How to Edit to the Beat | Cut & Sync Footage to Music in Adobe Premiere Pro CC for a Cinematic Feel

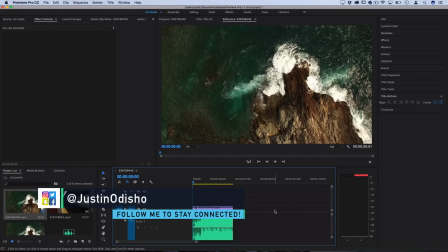Hi everyone, my name is Justin Odisho, and in this Adobe Premiere Pro CC tutorial, or basically for any video editor, I'm going to show you how to create the sync cut edits. It's one of the most basic popular types of editing.
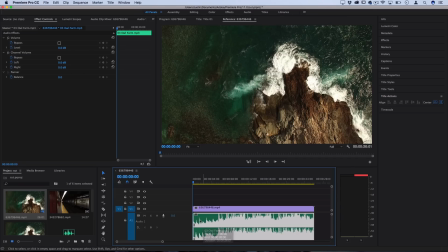So let's say you have a music track or some types of sounds on your timeline and you want to sync your clip to this. Now this could work really cool with slow motion type of clips or clips where there's a smooth panning or some type of movement.
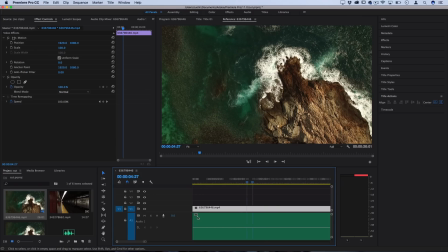But basically what you want to do is look at your music track
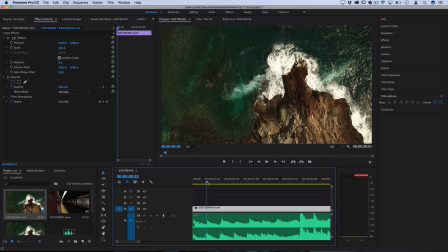and listen to it a couple times and figure out what it says to you. So each music track has a different mood or feel. Some things sound like slow motion, some things sound like fast forward, some things sound like fading out or fading in.
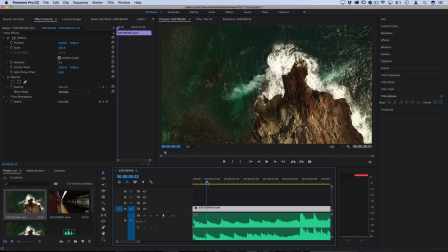This is something you kind of have to develop a vision for. It can't really be taught. It's all about your creative vision. But in this case, I want to do a jump each time it does that little violin or like string hit. So what I can do is look at the actual waveform
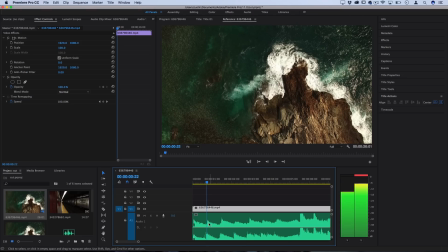and listen to it a couple times and use my arrow keys to find that exact point and then press C to get my razor tool. No matter what program you're in, you can pretty much cut. You can also find the razor tool and all your other tools on the left side here, but C is the shortcut.
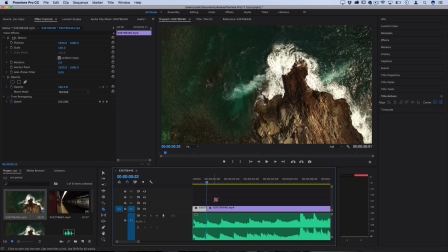And what I can do is just cut on this clip and then move over to a section where
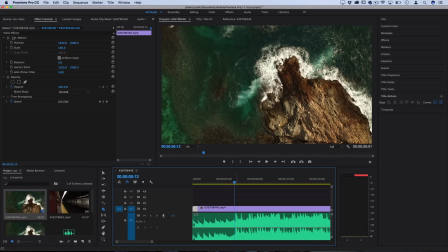a decent amount of camera movement has happened and there will be a significant change that's visible, and then make another cut, and then I'm just gonna press V to grab my move tool, highlight that middle portion, and just delete it.
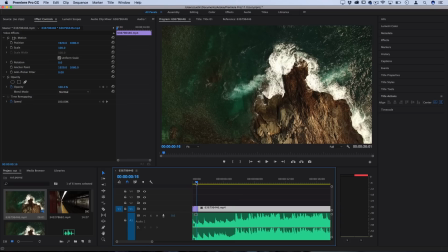And now when I drag this clip back over, what I'll get is a cut or a jump to a little bit more forward in the clip,
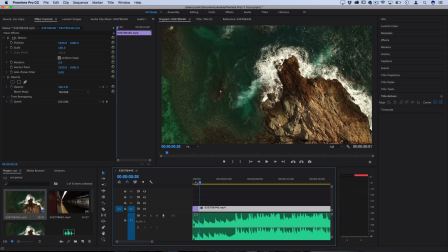and that abrupt jump in the camera motion will sync to the music. So there's unlimited amount of ways that you can do this. You can cut between different clips like I'm doing here and sync to each different peak,
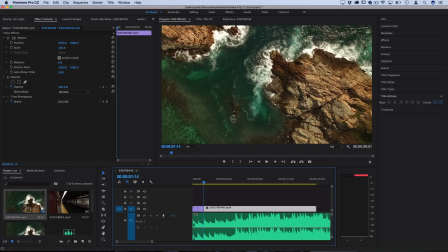or you can cut from one actual clip to a completely different clip and a bunch of different clips in a row to create cool cinematic sequences. Additionally, you can do things like add text, like file, new, title,
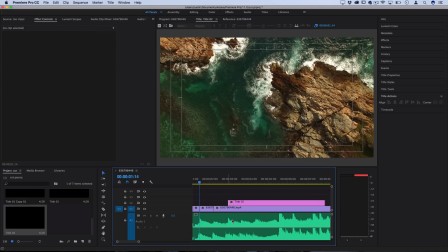and add text or objects or other effects that come in right when the beat drops or certain things hit in the music.
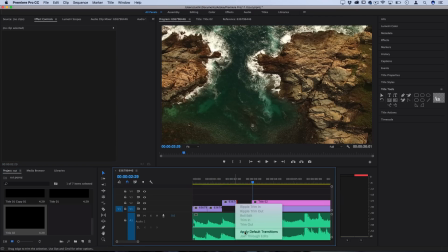And you can add things like transitions to fade out or fade in to create another type of
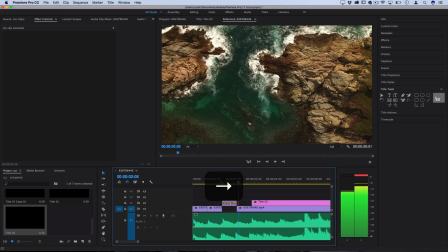cinematic cut, because when it hits that next bump in the beat, it'll flash back on at a different point.
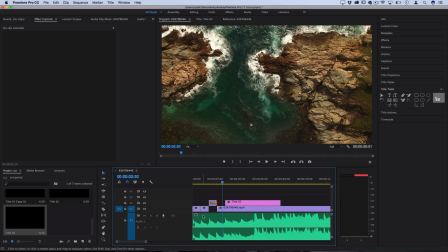So you can see that most of this is done by hand. It's just your hand touch, listening to the specific piece of music you have over and over and kind of visualizing in your head the pacing of it and the beats per minute and whether it sounds slow or fast to you.
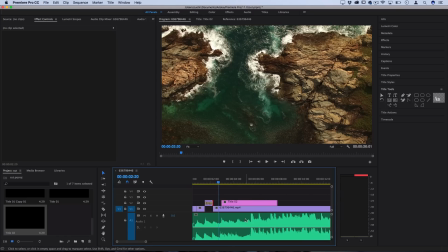But you could use these basic waveforms and cut and arrange things and place them on
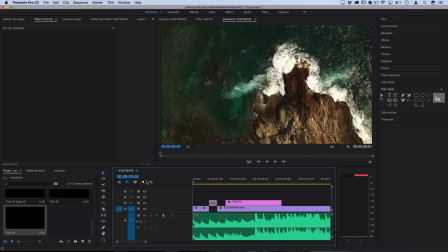the beat to create a nice syncopated cut or cinematic sequence.
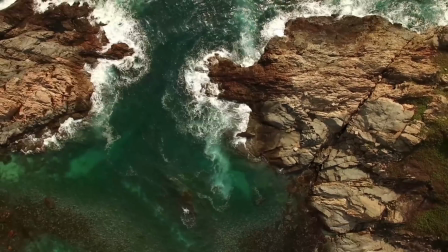So if you guys enjoyed this tutorial, definitely leave a like on it and let me know what you thought in the comments below. Make sure you subscribe to stay tuned for all my future videos so you don't miss any of those.
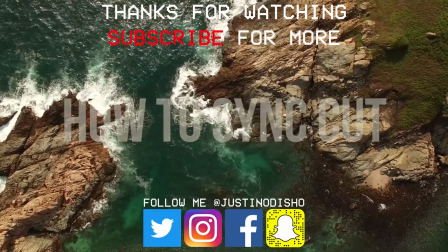And you can follow me on social media like Facebook, Instagram, Twitter, all that at Justin Odisho.
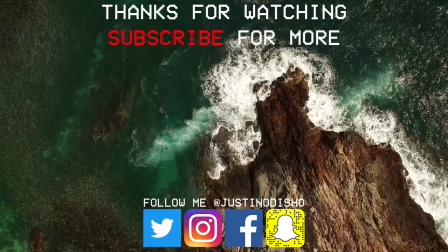I know a lot of you guys send me video link examples to ask me how to do stuff and things like that.
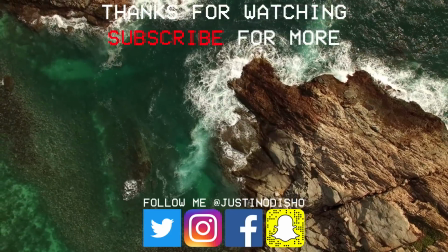So send them on Twitter because YouTube blocks them in the comments when you drop a link. Thank you guys so much for watching, and I'll see you next time.